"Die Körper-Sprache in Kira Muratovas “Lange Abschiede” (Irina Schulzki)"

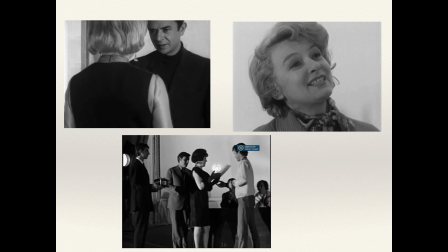(12:18)
Bei der Verleihe der Ehrenkunde werden klischeehaften festlichen Reden gehalten. Die Erwachsenen sind immer an sozialen Rollen und Ritualen stark gebunden.
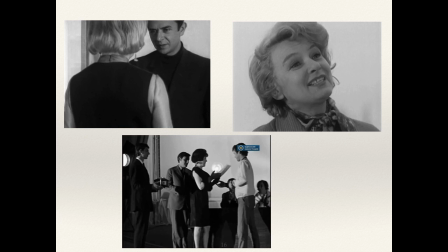(12:29)
Sie werden zu zeremoniellen Körpern nach Deleuze. Wie zum Beispiel das Ritual zum Graben gehen,
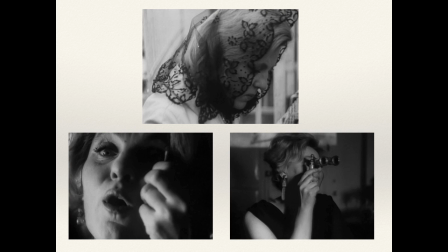(12:38)
welches bestimmte Körperaktionen voraussetzt, das Bedecken des Kopfs, das respektvolle Stillstehen oder die Vorbereitung auf die Zeremonie ins Theater gehen oder das Ritual des Sich-Vorstellens.
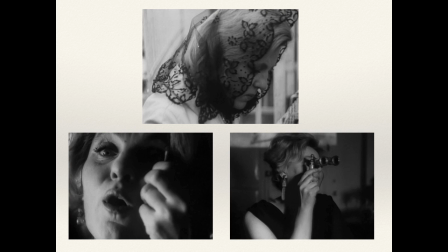(12:53)
So belehrt die Mutter den Sohn, sich richtig vorzustellen. Sie sagt: Ich habe dir doch schon beigebracht, deinen Vor- und Nachnamen deutlich auszusprechen und dazu noch sagen: Ich freue mich, sie kennenzulernen.
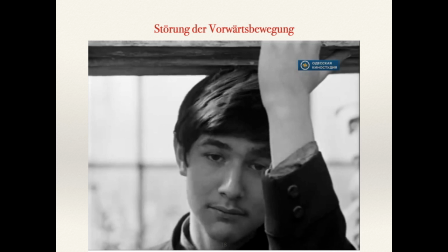(13:09)
Die Ereignisarmut in Lange Abschiede ist dadurch bedingt, dass das zentrale Geschehnis, Saschas Abreise, immer wieder in die Zukunft verschoben wird und letztendlich nicht stattfindet. Die französische Filmhistorikerin Eugénie Zwonkin
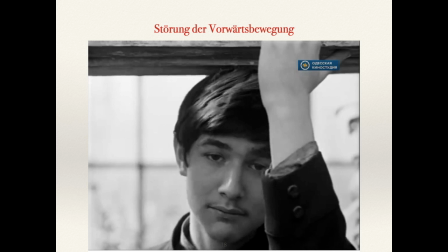(13:25)
beschreibt die Dynamik des Filmes durch die Metapher das Walzezögern, la Valse-Hésitation, die den Begriff der Aktion in Frage stellt. In ihrem letzten Artikel geht Zwonkin weiter, indem sie die Filmstruktur als unvollendete Geste definiert.
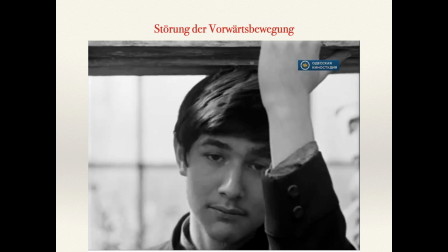(13:45)
Die Zögerung auf der Inhaltsebene wird auch durch spezifische Filmmittel erzeugt, Wiederholungen von gleichen Worten, Gebärden, Aufnahmen und so weiter. Zwonkin spricht vom Effekt des Stotterns oder des Gestammels der Mise-en-Scène.
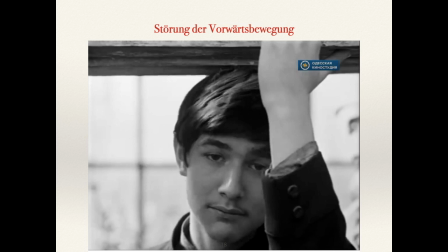(14:04)
Und ich zeige Ihnen einige Beispiele.
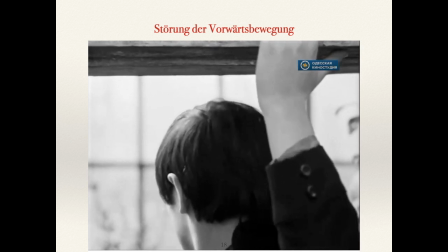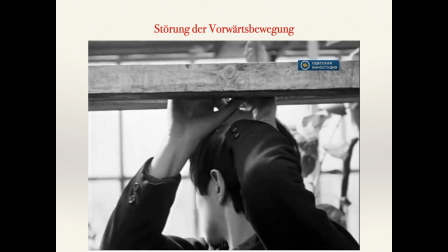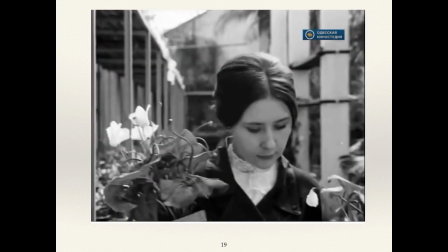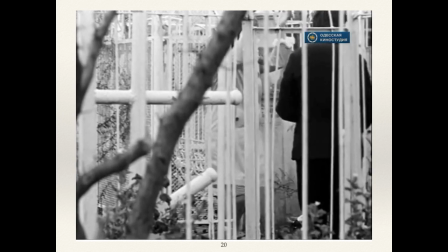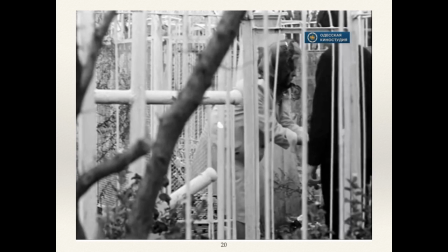(14:46)
In der Szene auf dem Friedhof hebt Jewgenia Wassiljewna ihre Arme hoch und schüttelt die Hände, bevor sie zu waschen. Sie macht das, um die Ärmel hochzuziehen, damit sie nicht nass werden.
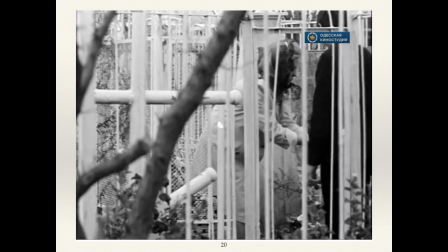(14:58)
Diese schnellen Schwingungen der Hände werden zweimal wiederholt, sodass das Zucken der Finger dem Flattern der Vogelflügel ähnelt. Dieses Bild erscheint aus dem Nichts. Es wirkt weder mit den vorherigen noch mit den nachfolgenden Bildern zusammen.
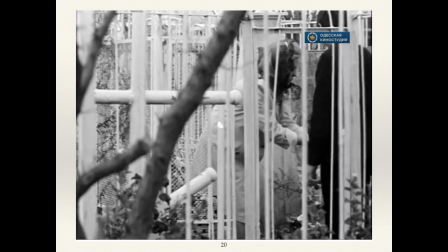(15:16)
Muratowa befreit diese Geste von ihrer ursprünglichen Bedeutung und lässt sie neue Bedeutung gewinnen. Irina Isvolova bezeichnet das als eine befreite Geste.
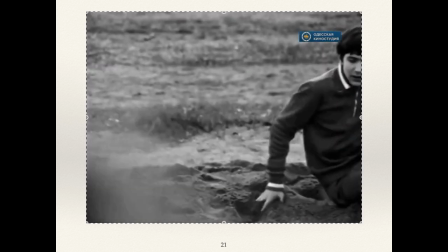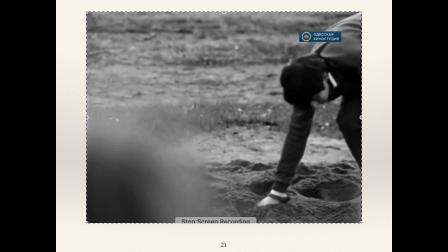(15:40)
Sascha muss einen Hochsprung machen. Sein Anlauf zum Reck wird dreimal mit kaum erkennbaren Veränderungen der Kameraperspektive wiederholt. Das filmische Stolpern kulminiert in Saschas Fall. Dies ist keineswegs ein neues Verfahren im Film.
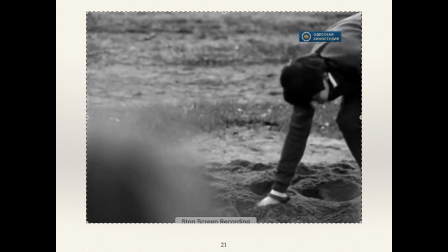(15:56)
Es wurde bereits in der Avantgarde erfolgreich eingesetzt, zum Beispiel bei Eisenstein. Diesen Effekt des steckengebliebenen Bands haben Sie bestimmt im Film von Lana Gogoberice einige Interviews zu persönlichen Fragen beobachten können,
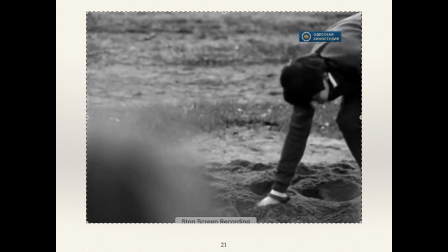(16:11)
in dem die Wiederholung der gleichen Aufnahmen eine suggestive emotionale Wirkung hat. Sie markieren traumatischen Erinnerungssequenzen.